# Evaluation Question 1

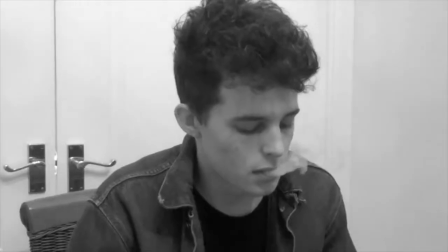(4:09)
When editing, we also made shots more interesting by speeding them up and reversing them, and sometimes cutting parts out to make them jump. We also wanted to use an interesting range of shots in our other media products, as we thought it was really important to give the same vibe, so we took a variety of shots on our photo sheet,
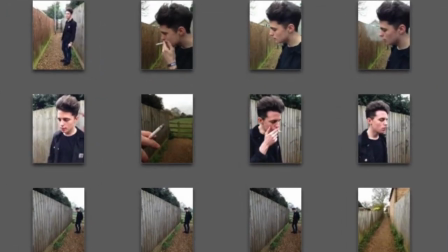(4:29)
so we had loads to choose from.
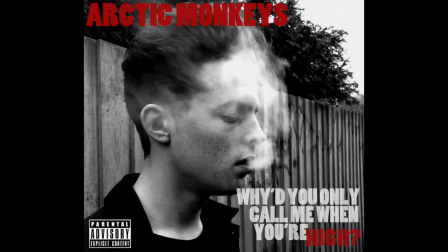(4:31)
My favourite photo we took was the one we used on the front cover of a digipack, where Tom is blowing smoke towards the camera, distorting his face.
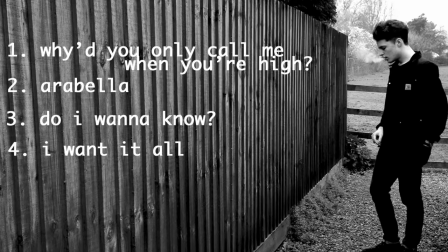(4:40)
We used photos of Tom smoking to be in keeping with our music video and other products, and also because this is a convention that the band use themselves in their media products,
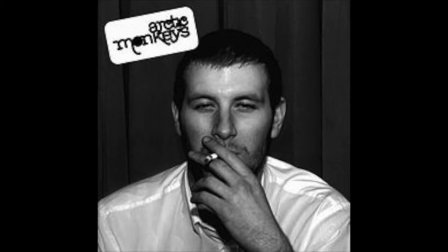(4:51)
such as the album cover for Whatever People Say I Am, That's What I Not.
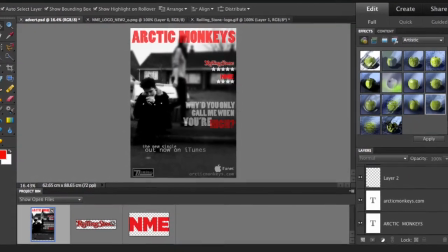(4:56)
We edited the digipack and adverts on Photoshop, and feel we achieved a high quality and professional layout which looked like it had the potential to be a real media product. After we had finished all the filming and most of the editing, our final step was layering the clips to achieve the double vision effect.
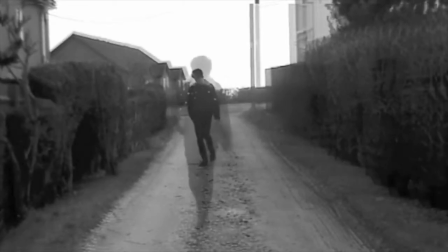(5:12)
We liked how in the original music video for this track,
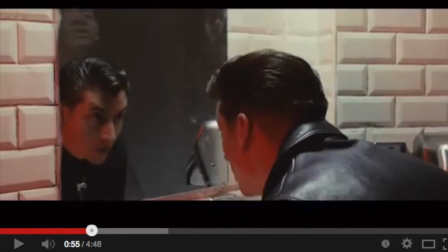(5:16)
the editors had used effects to connote hallucinations, and we wanted to imitate some of these in our own video. To do this, we layered the clips by reducing the opacity of the top clip so both could be seen,
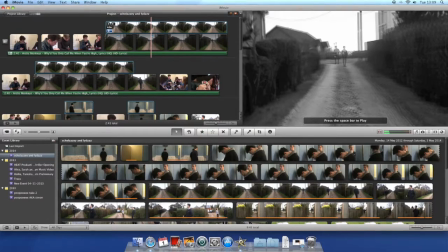(5:29)
and then moved the clips slightly or sped them up so that two different things were happening on the screen at once. We tried to give the impression that when our character was seeing his girlfriend,
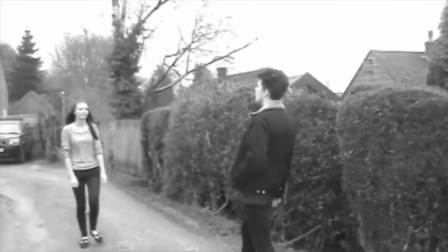(5:40)
she was not actually there but just the effect of the drugs he'd been taking, which we thought we portrayed really well. Overall, I think our music video, digipack and advert are all very professional looking, and we're both very happy with the outcomes of all our media products.